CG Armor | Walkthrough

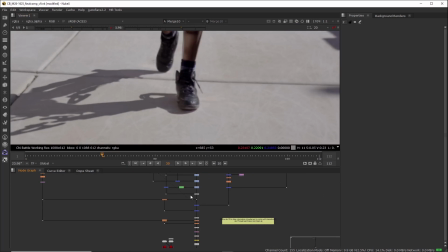(65:54)
So like when I think something looks cool, I'll bring it down just a little bit more when I think it looks real, because I try not to like go too overboard, because I could have easily made this go like really high and it would have been kind of cool,
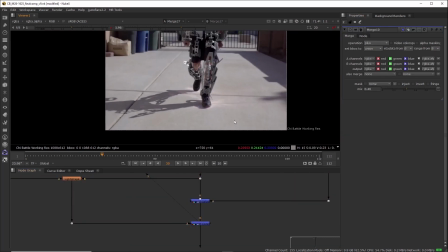(66:08)
but I think also it would have been like less realistic looking. As you can see here, that's just way too much light for something as dull as this to throw.
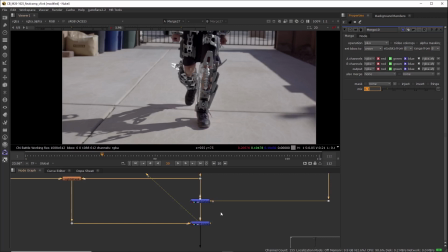(66:17)
So I went ahead and I just put it at 0.1, and that seemed like a good balance. All right, so now we'll go to the final parts of this composite. So I can show you just how I like polished it all together. So one thing I like to do with a lot of the CG elements that I have is I go ahead and I make an edge mask.
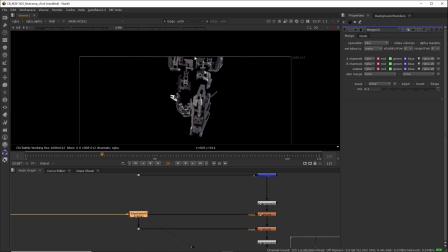(66:35)
So that's what this edge detect here is. So if I go to this, it's our render, but it's specifically all the edges of the render.
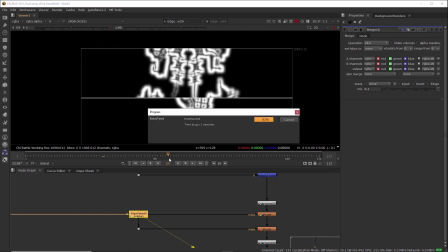(66:46)
So you can see right here that these are all of the edges blurred out.
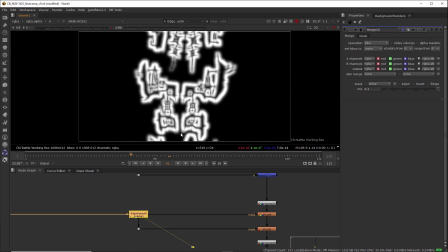(66:51)
And this is a mask.
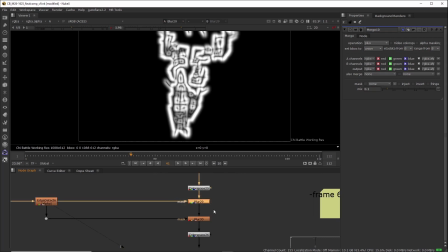(66:53)
So what that means is that I can go ahead and do stuff specifically just to the edges.
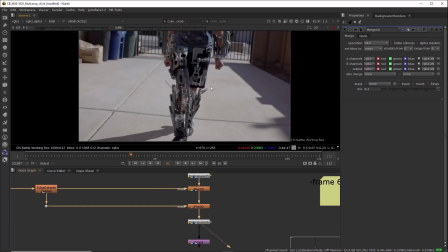(67:01)
And in this case, what I'm doing is I am blurring the edges in a very specific way.
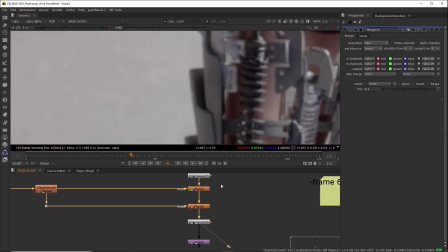(67:06)
So let's say if we go to the edges here and I turn this off,
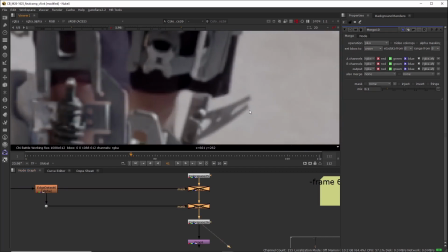(67:11)
it's really hard to see, but it's doing like a really subtle amount of blur.
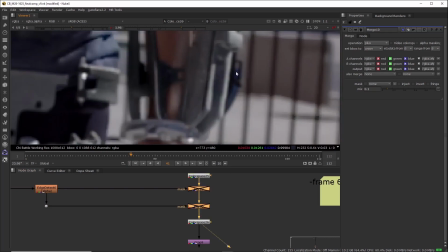(67:17)
And what this does is it's just going to blend your edges just a bit more.
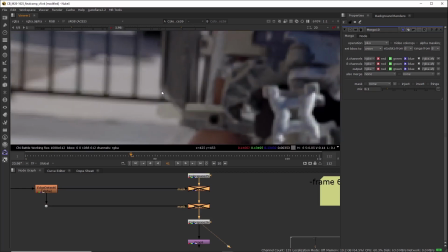(67:22)
In fact, this is like so subtle, I can barely see the difference.
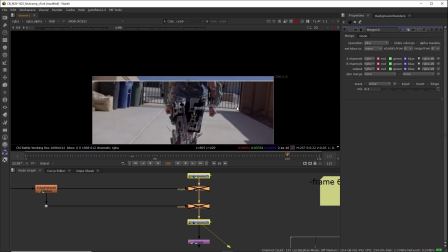(67:26)
Let me go ahead and go over here. But I definitely do this on like all the renders that I do.
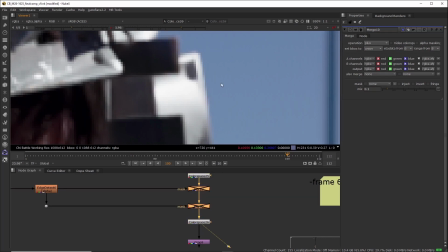(67:33)
Right here, you can see it a lot better right here.
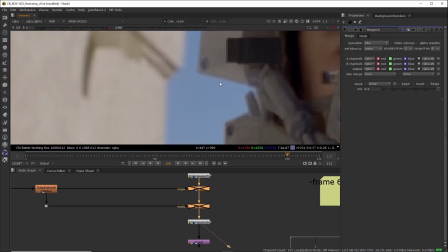(67:38)
So what it's doing is it's just, it's doing what cameras sort of do sometimes, where they blend the edges. Like some pixels from the sky right now are now blending into the suit,
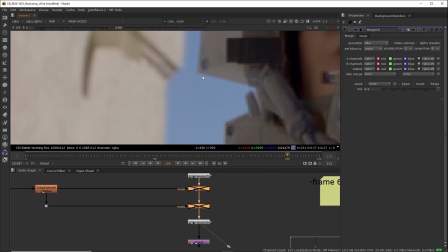(67:51)
and some pixels from the suit are blending into the sky. And it just helps like bring these edges together even more.
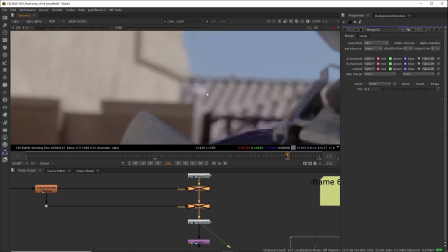(67:59)
And you can see like this effect happening. Like let's say right here, this is the real shot.
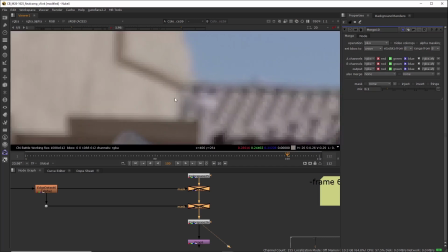(68:05)
Some of this roof is like blending into this house, and some of this house is blending into the roof.
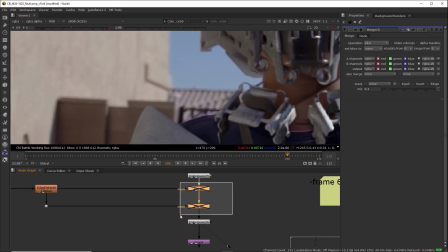(68:13)
That's just like a camera thing. And so that's what I tried to emulate here.
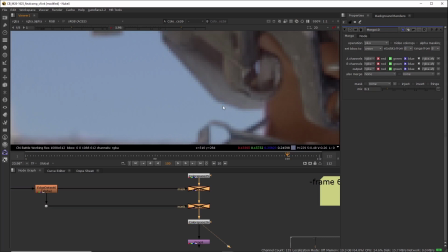(68:18)
You can see how like this sky bleeding into this is just like adding quite a bit of like realism to it,
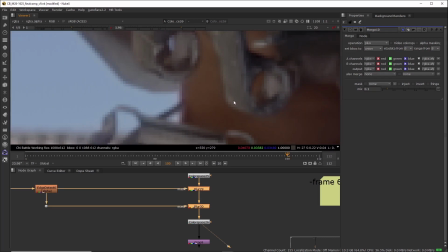(68:27)
and the skin like bleeding into the armor. And so that's all that does.
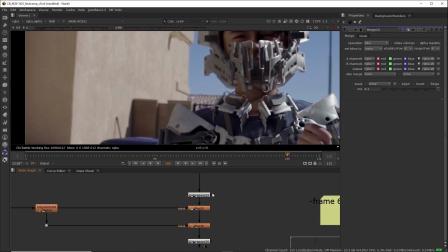(68:32)
And the way that I did that is I just converted the color space.
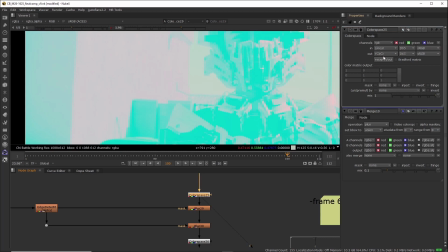(68:36)
So I converted to YCBCR, and that sounds complicated, but it's not.
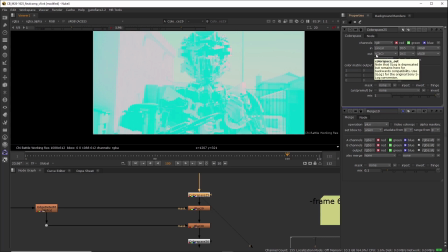(68:41)
It just means that the red channel, which is Y right here, is the luminance or the value. I can't remember which one. CB is the green channel, which is like the blue difference or something,
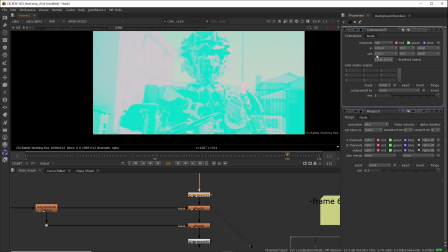(68:58)
and CR is like the red difference, and that's in the blue channel. So all I had to do was to say for this blur right here,
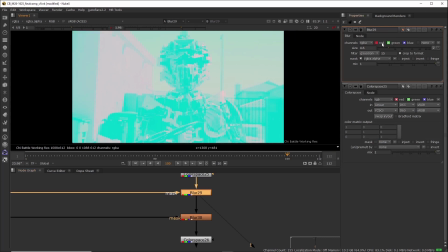(69:08)
once it was in this color space, to affect the green and blue, which is the chrominance. That's what it was. I couldn't remember. It's the chrominance. So what that's going to do is only affect the colors.
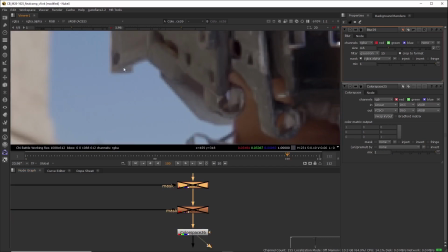(69:20)
So it's going to blur the color specifically, and only the color. So right here, you can see the colors bleeding into each other.
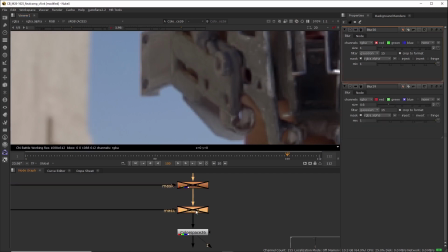(69:29)
All right. And the second one, I'm going to turn that off, is the red channel only, and that's going to blur specifically the luminosity.
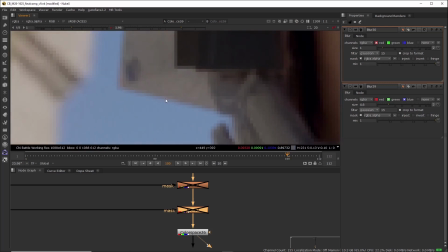(69:39)
So, or the value or whatever it is. I can't remember which one Y is, but it's basically like the luminance of it.
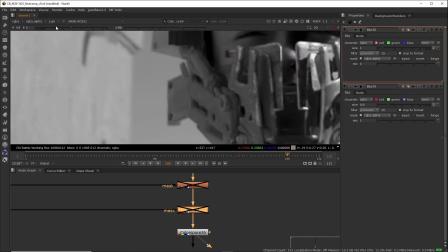(69:47)
So if I hit Y, yeah, luminance, it's the of your image.
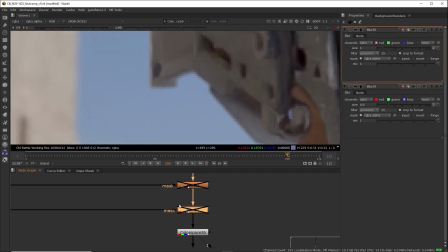(69:52)
So that blurs not the color, but like the luminance of it.
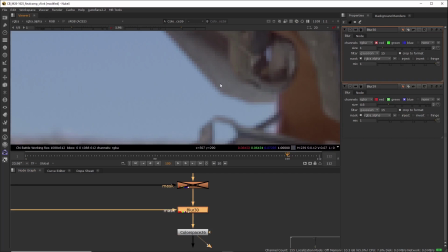(69:57)
So all these bright pixels are going to go into this dark area and lighten it up just a bit, as you can see right there.